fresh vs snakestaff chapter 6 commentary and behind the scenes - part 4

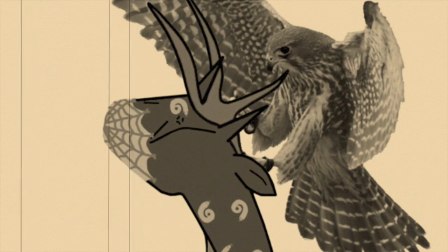You know, interesting fact I want to bring up is that um the final scene that i worked on was the one where the doll the one after the daleks retreated and it was me dismissing all my forces that was actually the first scene i ever worked on for that for this chapter and
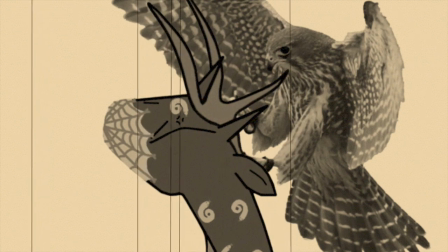you basically said oh be sure to send the bootlegs away but without falcon and i assumed the worst and thought okay uh i think i know what he's getting at let's make it seem like he's been killed and
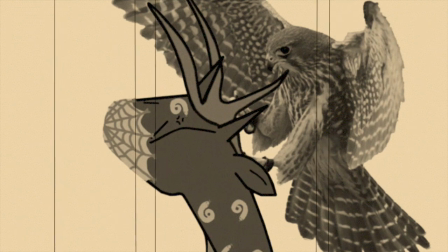um i didn't know if you were gonna have him like uh killed off or kidnapped and so um uh did the did falcon's death originate from that scene i sent you
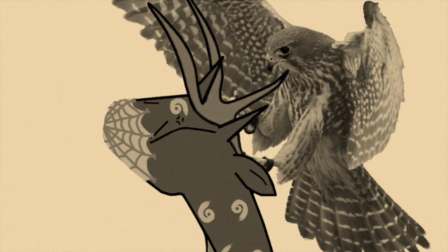well or did you intend to have him killed off from the start yeah yeah i intended to have him killed off originally it's a it's a case of because i asked you to send me a lot of clips and obviously i didn't want you to work out how the story would go while i was asking you to do these so
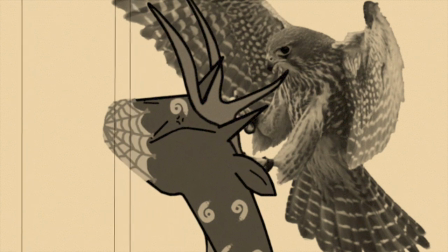after that point i kind of realized i should be asking you to send a couple of fake clips so you don't know which one's going to be in it
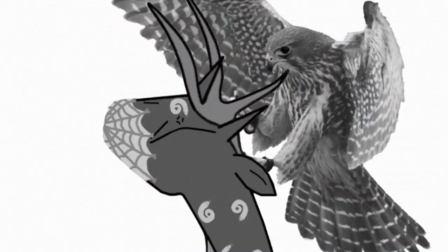and which one isn't Now, it's Fresh Powder's turn.
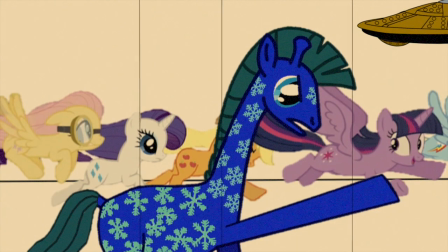Everybody!
A lot of things happening in that shot there. One that I recognised the most is the one picture that I did of, like, the main six minus Pinkie Pie charging into battle. And they were images that I found on Google Images,
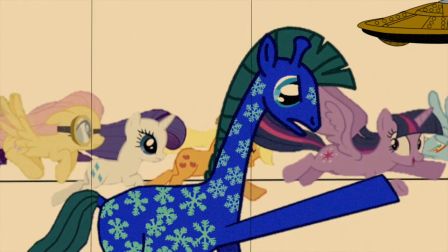but also on the My Little Pony wiki and screenshots of the show. And so I just put them together to make it seem like, oh, they're all heading off in the same direction.
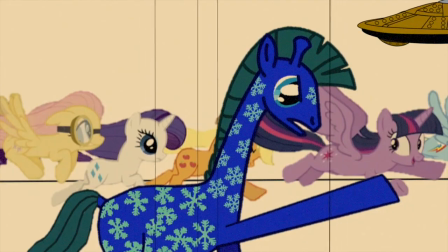And I like the fact that Fluttershy is at the back wearing a pair of pilot goggles, because out of the main six, she's the least likely to get into a scuffle.
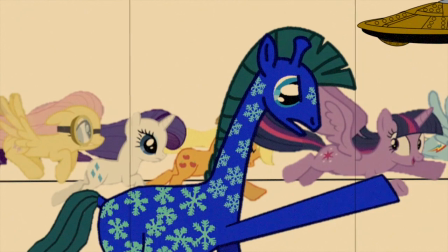And so I thought, yeah, that'll suit her character for that shot. I was pretty proud of the shot. It's one of the clips I gave you a really tiny preview of, just showing you the laser bolts firing, I think.
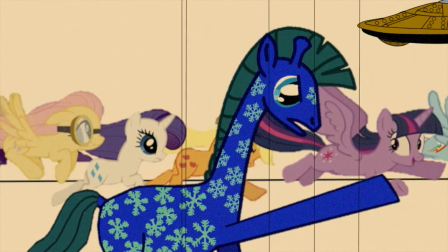Actually, I showed you the Cyberman one. But I guess, originally, Twilight had Spike on her back. And obviously, in the previous clip, Spike wasn't there to be seen amongst SpongeBob and the others, so I had to edit him out afterwards.
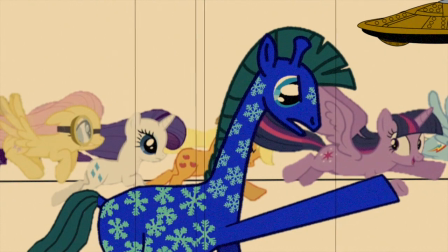It looks great.
Fight back!
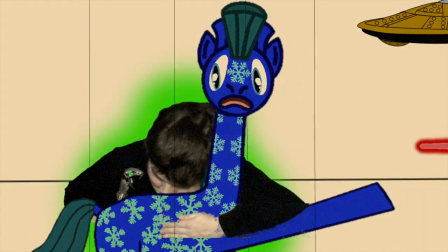Oh, you got me. It took a lot of work to make that clip. I had to get a cardboard box and put my arm around it. And then the arm you're seeing in that clip is separate from the body of that clip.
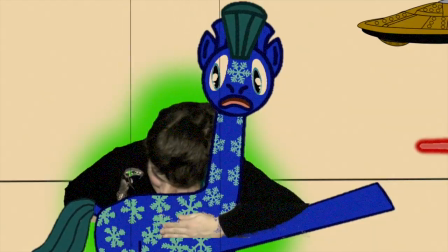So I had to put my arm in front of Fresh and make it look like I was physically grabbing him, which was quite tricky.
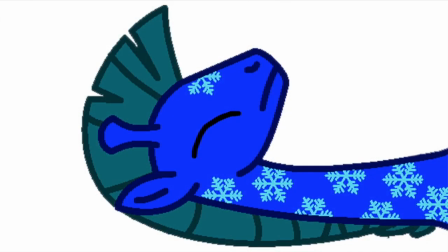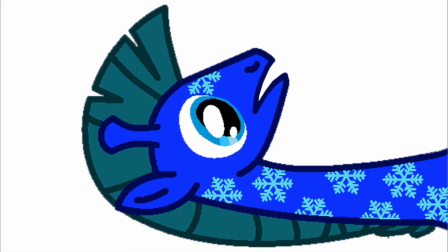What happened? And... where am I? Ugh.
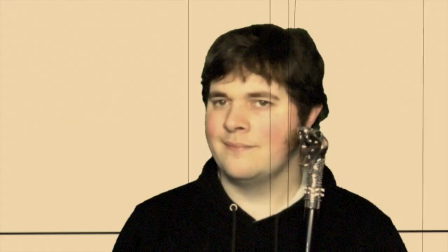And there you are with your proper up-to-date green-screening technology. Yep.
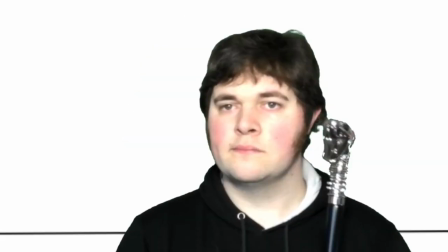Dudley. What's going on?
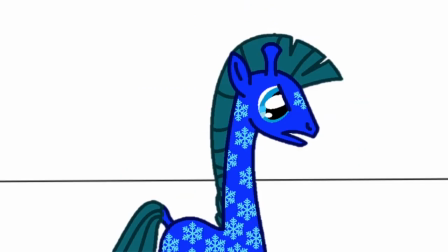Where are my friends?